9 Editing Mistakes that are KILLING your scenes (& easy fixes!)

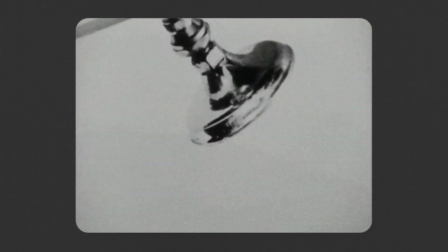0:00 In filmmaking, it is a common belief that a great scene is done on set.
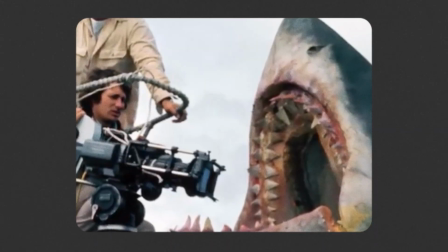0:04 I, however, believe that a great scene is truly made in the edit.
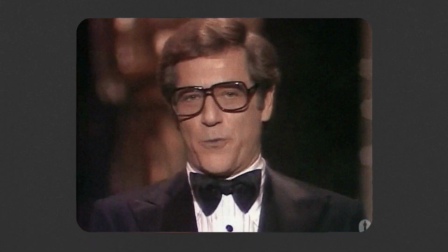0:09 The next award is for film editing. And such an important one.
Because you can write and film a great scene.
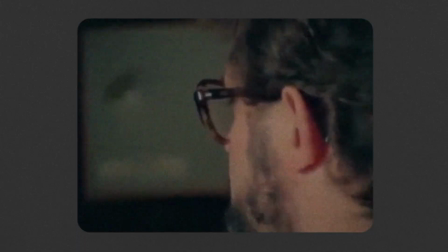0:16 289J, take 8.
But if the editing is terrible, the scene is never going to be able to rise above that.
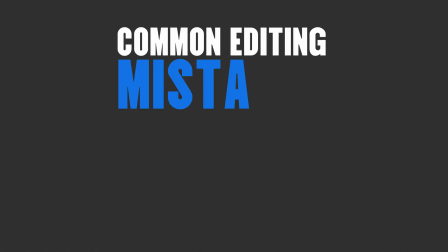0:22 Really terrible. Really terrible.
So in this video, I want to talk about what the most common editing mistakes are that will ruin your scenes.
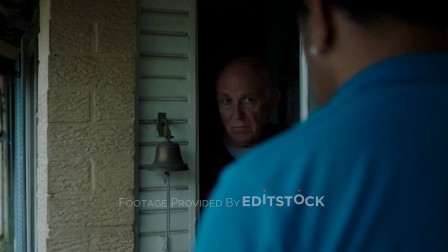0:30 I've put together an intentionally bad beginner level edit of a scene.
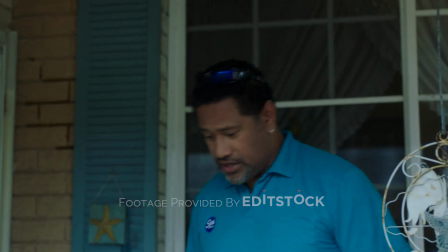0:36 It's garbage. And this scene is filled with these mistakes that I see beginner editors and beginner filmmakers make again and again.
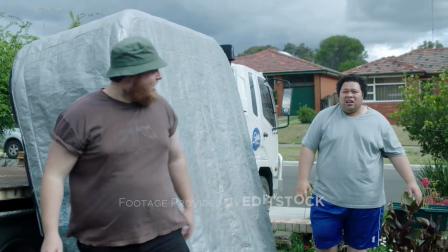0:45 So we're going to go through these mistakes and I'm going to show you how you can easily fix them so that you can take your scenes that may not be working and really elevate them the way a professional editor would.
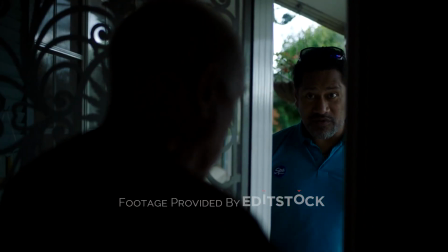0:57 So let's jump into it right now.
So you want a refund? Oh, you don't want it?
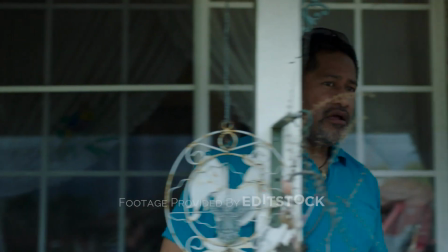1:07 Oh, okay, you're the boss. Pack it up, boys. Huh?
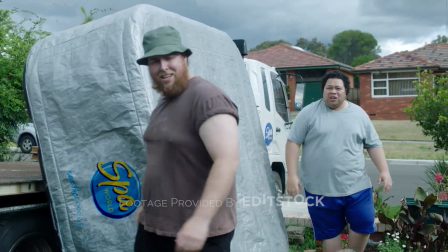1:13 He doesn't want it. He doesn't want it, That's what he said. but it's already off the truck.
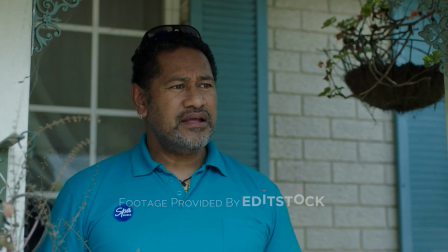1:17 Well, then put it back on, genius. But it's Friday up. I know. We'll have to go all the way back to the warehouse. And pick our traffic.
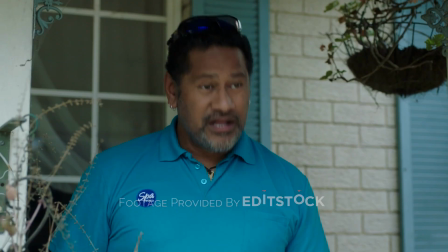1:24 I know. It's the semis, Ivan. We'll miss kickoff. Listen, if the man doesn't want it, he doesn't have to take it.
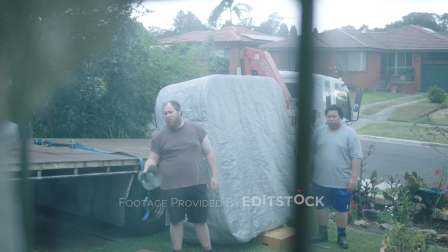1:33 You sure you don't want this, Chief?
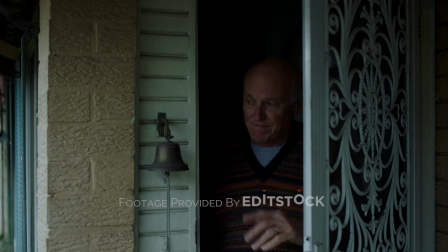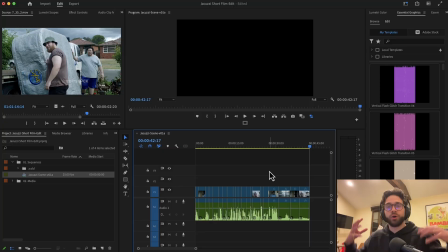1:43 So that is our scene. It's not horrendous, but it certainly isn't working. If this were a scene in a short film, it would immediately feel amateur. So the first mistake is bad audio. And you can hear this very glaringly at the beginning. Take a listen.
Oh, you don't want it?
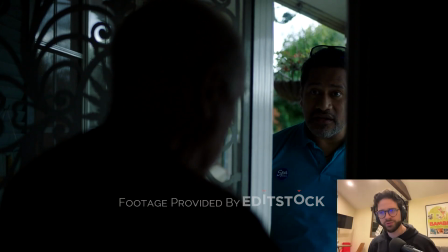2:00 There's like a lot of mic ruffling from the actor's mic, and it just creates this really unpleasant texture in the audio. So if you're in this situation where you just have bad audio baked into the footage, the most common way to fix it is to try to find an alternate audio take that sounds a lot cleaner.
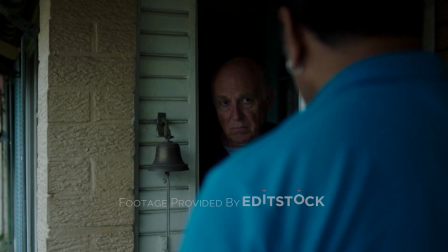2:19 So let's open up the other audio angle.
Oh, you don't want it?
Boom. That immediately sounds a lot better than this.
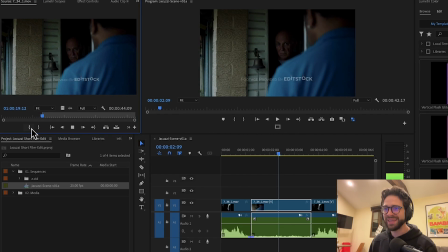2:25 Oh, you don't want it?
So we're gonna take this audio and let's place it in.
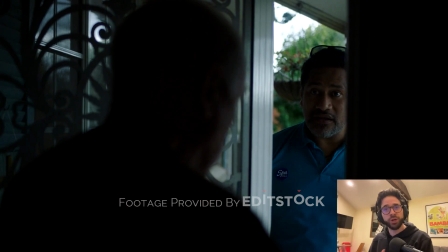2:31 Oh, you don't want it?
So there we go. Pretty quickly, we took that bad audio and made it a lot better just by using the audio from an alternate take.
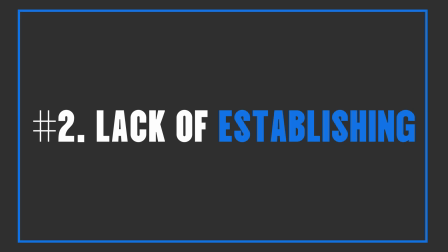2:40 Now, the next editing killer is lack of establishing.
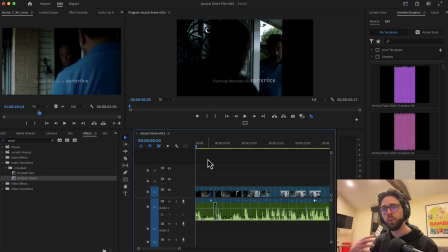2:44 And that means not knowing where we are or what's going on at the beginning of the scene. Here, the scene starts on this shot here. It's a very obscure shot.
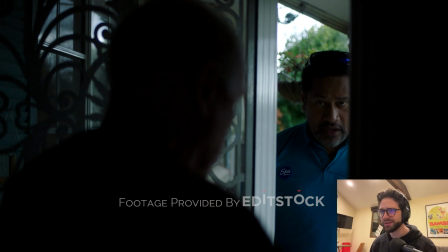2:54 We don't know where we are at all. I mean, it could be somebody's house, it could be a rest home, we don't know.
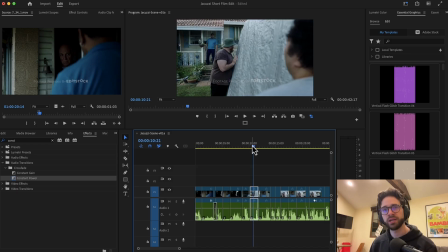2:59 Later on in the scene, we see this very clear shot here where clearly we're outside of somebody's house.
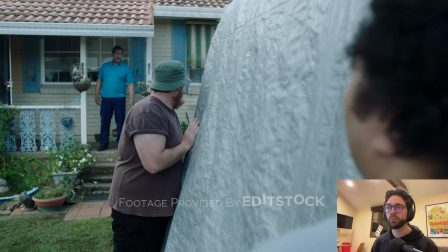3:06 And not only do we know where we are, we also know what's going on. We have these movers that are trying to move something to this house. So immediately, this one shot is significantly clearer than this shot here.
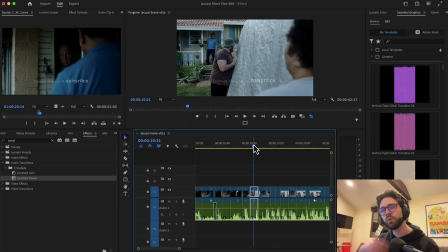3:19 So might as well start the scene with the clearer shot. You never want the audience to be playing catch up unless that's by design.
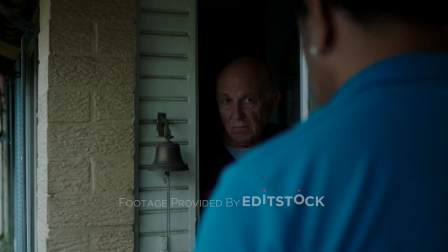3:30 So you want a refund? Oh, you don't want it?
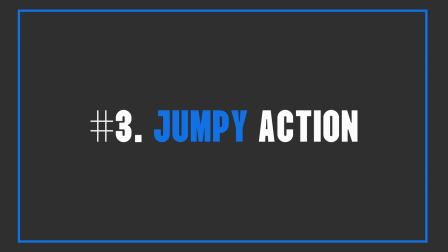3:35 All right, the next problem that this scene has is jumpy action. And that's when the action in two shots doesn't quite cut together smoothly.
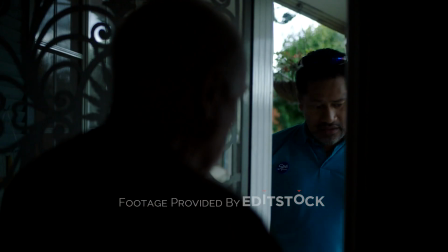3:43 So let's take a look at this moment here.
Oh, okay, you're the boss. Pack it up, boys.
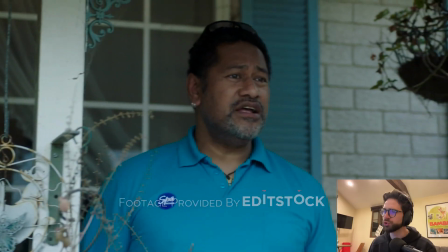3:49 That, to me at least, feels jarring because if we look at this guy's position,
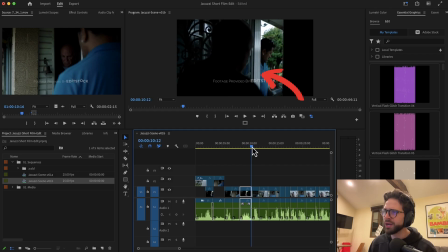3:55 he's turning around and we see he's near the door. And then we cut to this next shot and he's way far away from the door.
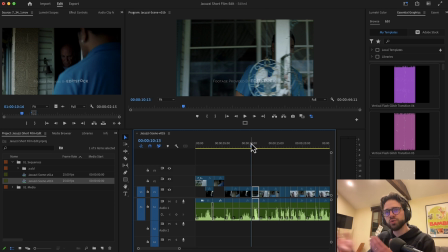4:03 So there's a bit of a leap between those two shots that to me doesn't cut together super smoothly.
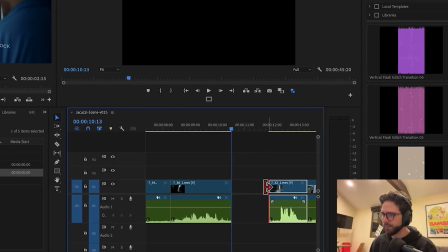4:10 So I would actually extend the beginning of this next shot to match up perfectly.
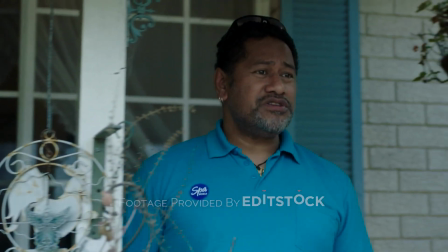4:19 Oh, okay, you're the boss. Pack it up, boys.
It's slight, but it just makes that moment feel a little smoother.
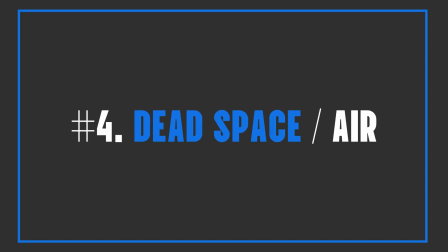4:27 All right, now the next problem I want to talk about is dead space or dead air.
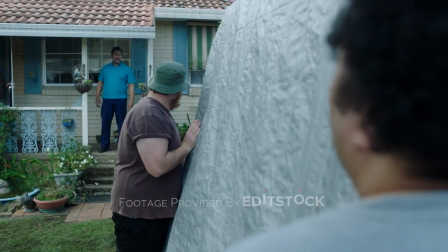4:31 Let's take a look at this moment here.
Huh? He doesn't want it.
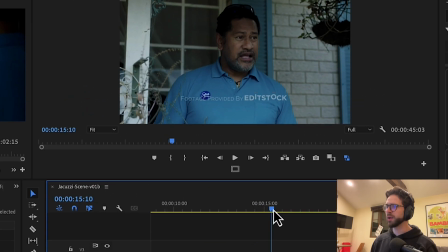4:36 Right there. When the guy looked down and looked back up, it takes a long time for him to say he doesn't want it. And it's one thing if an actor is taking his time to deliver a line and they're really in the moment and they're present and it's interesting. That's one thing. That's totally fine to linger. But in this case, he's not doing anything particularly interesting.
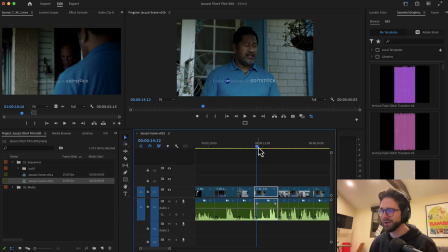4:55 It's not even clear what he's doing. He's kind of looking down. Is he looking down at his clipboard? I don't know. It just feels awkward to me. That is an example of what I call dead space.
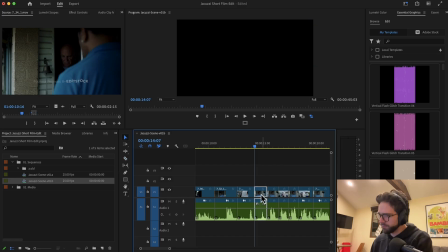5:05 So I would just trim that right out.
Huh?
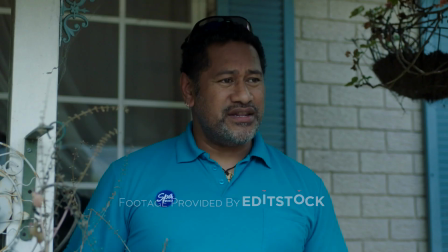5:09 He doesn't want it.
All right, the next problem that this scene has is cutting at the line of dialogue. So the way this scene is cut right now, someone delivers their line, then we cut to the next person and they deliver their line.
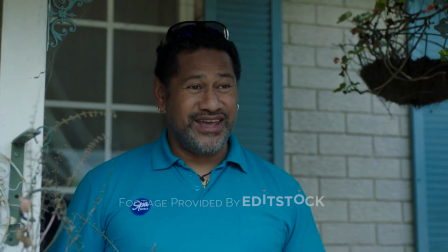5:22 So let's take a look here.
He doesn't want it, That's what he said. but it's already off the truck. Well, then put it back on, genius.
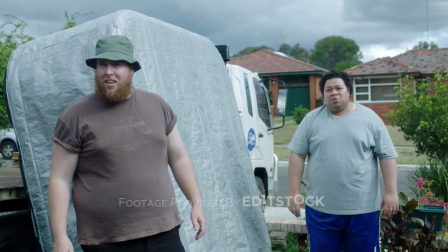5:28 But it's Friday up. I know. We'll have to go all the way back to the warehouse. And pick our traffic.
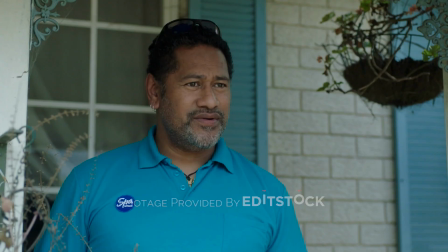5:34 I know.
That isn't the most organic way to edit a scene. So if you really want to make a scene flow and feel natural, you should introduce what's called split edits, also known as L or J cuts.
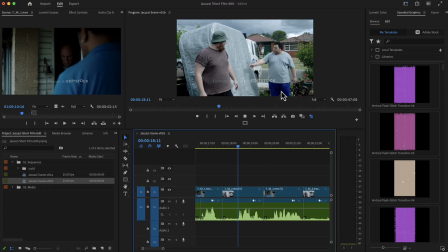5:48 So let me show you one example right here.
But it's already off the truck. Well, then put it back on, genius.
You're on him for his line of dialogue, then you're on him for his. If we want to do a split edit, it means we want to extend One of these shots into the other so that while someone is talking,
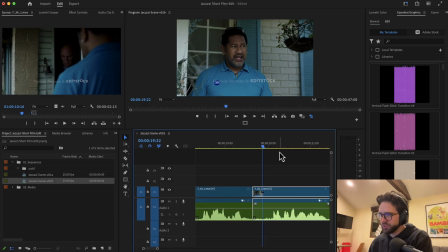6:03 you start to see the other person reacting. So let me do that here. So I just did the split edit here.
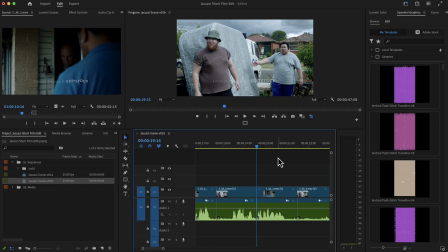6:10 So let's zoom into the timeline to see what that looks like.
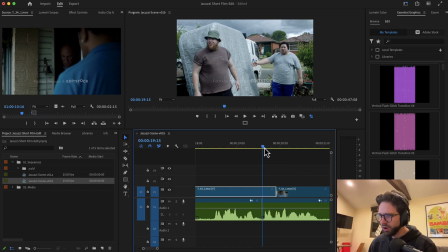6:13 I've extended this shot over this person's line of dialogue. So they just kind of overlap a little bit, and it's a subtle thing, but it just helps the edit and the conversation feel more natural, because if you just cut from dialogue to dialogue,
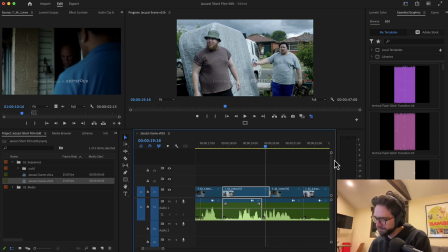6:33 it just feels a little bit stale. So let's look at what that feels like here.
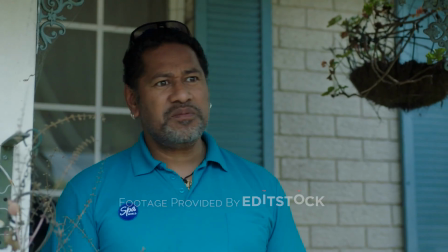6:38 But it's already off the truck. Well, then put it back on, genius. But it's Friday up.
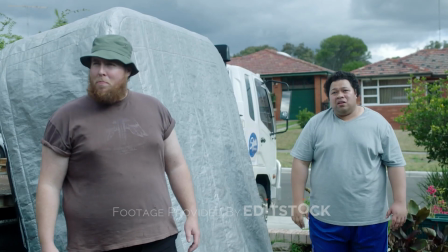6:43 I know. We'll have to go all the way back to the warehouse. And pick our traffic. I know. It's the semis, Ivan.
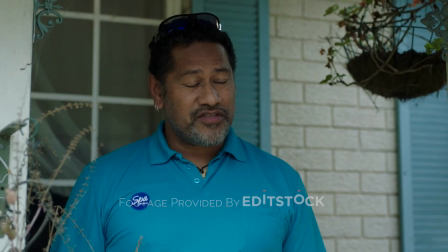6:49 We'll miss kickoff. Listen, if the man doesn't want it, he doesn't have to take it.
So the next big issue with this scene is the issue of inactive characters.
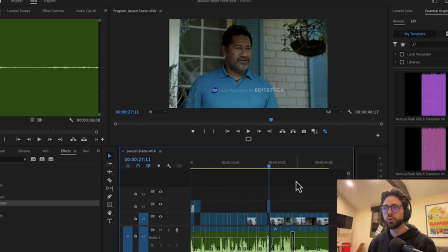6:59 And what I mean by that is when there's a character who doesn't have much to do in the scene and they seem to be forgotten.
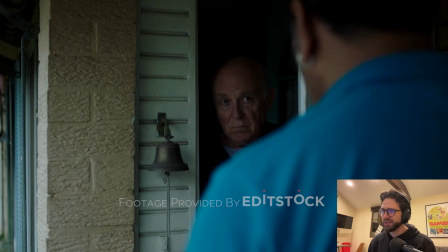7:06 The character I'm talking about is our man here, the guy who lives inside the house. Right now we see him at the beginning of the scene and then we see him at the end of the scene.
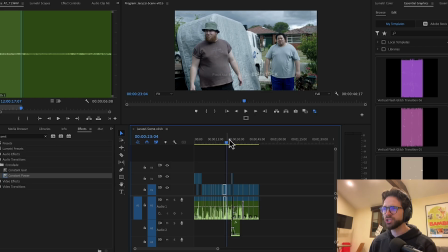7:16 But throughout this entire middle, it's just these three guys. You completely forget about him. Characters are in a scene for a reason. They each serve a purpose. So every character needs to be active.
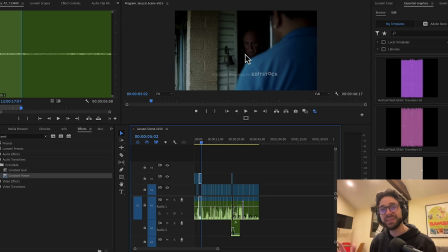7:28 So even though this guy doesn't have any lines throughout the scene, we can have him reacting to what's going on so we can kind of get a window into how he's feeling.
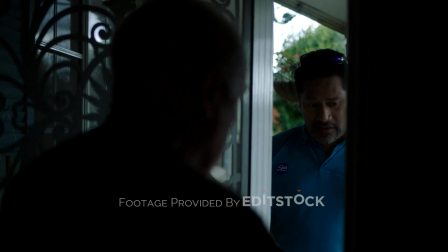7:39 So let's play through the scene and find a good spot to include one or two of his reactions.
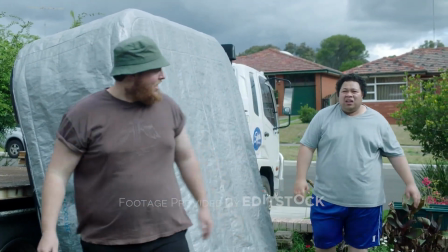7:44 Huh? He doesn't want it. He doesn't want it. That's what he said. So he doesn't want it, that's what he said.
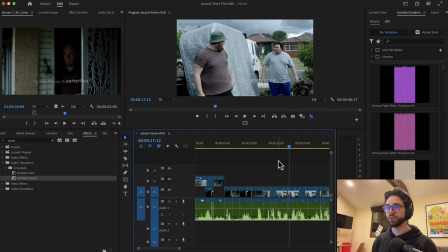7:51 That seems like a natural moment for the guy to react because it's immediately implicating him. These people are talking about him. I want to see how he's reacting. So let's play it with that reaction in place.
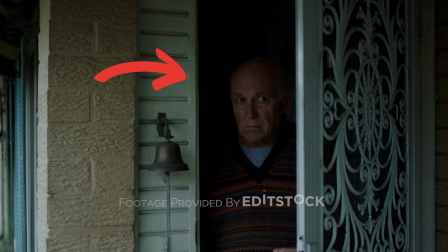8:03 Huh? He doesn't want it. He doesn't want it. That's what he said. But it's already off the truck.
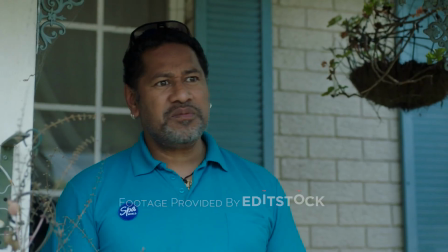8:09 Well, then put it back on, genius.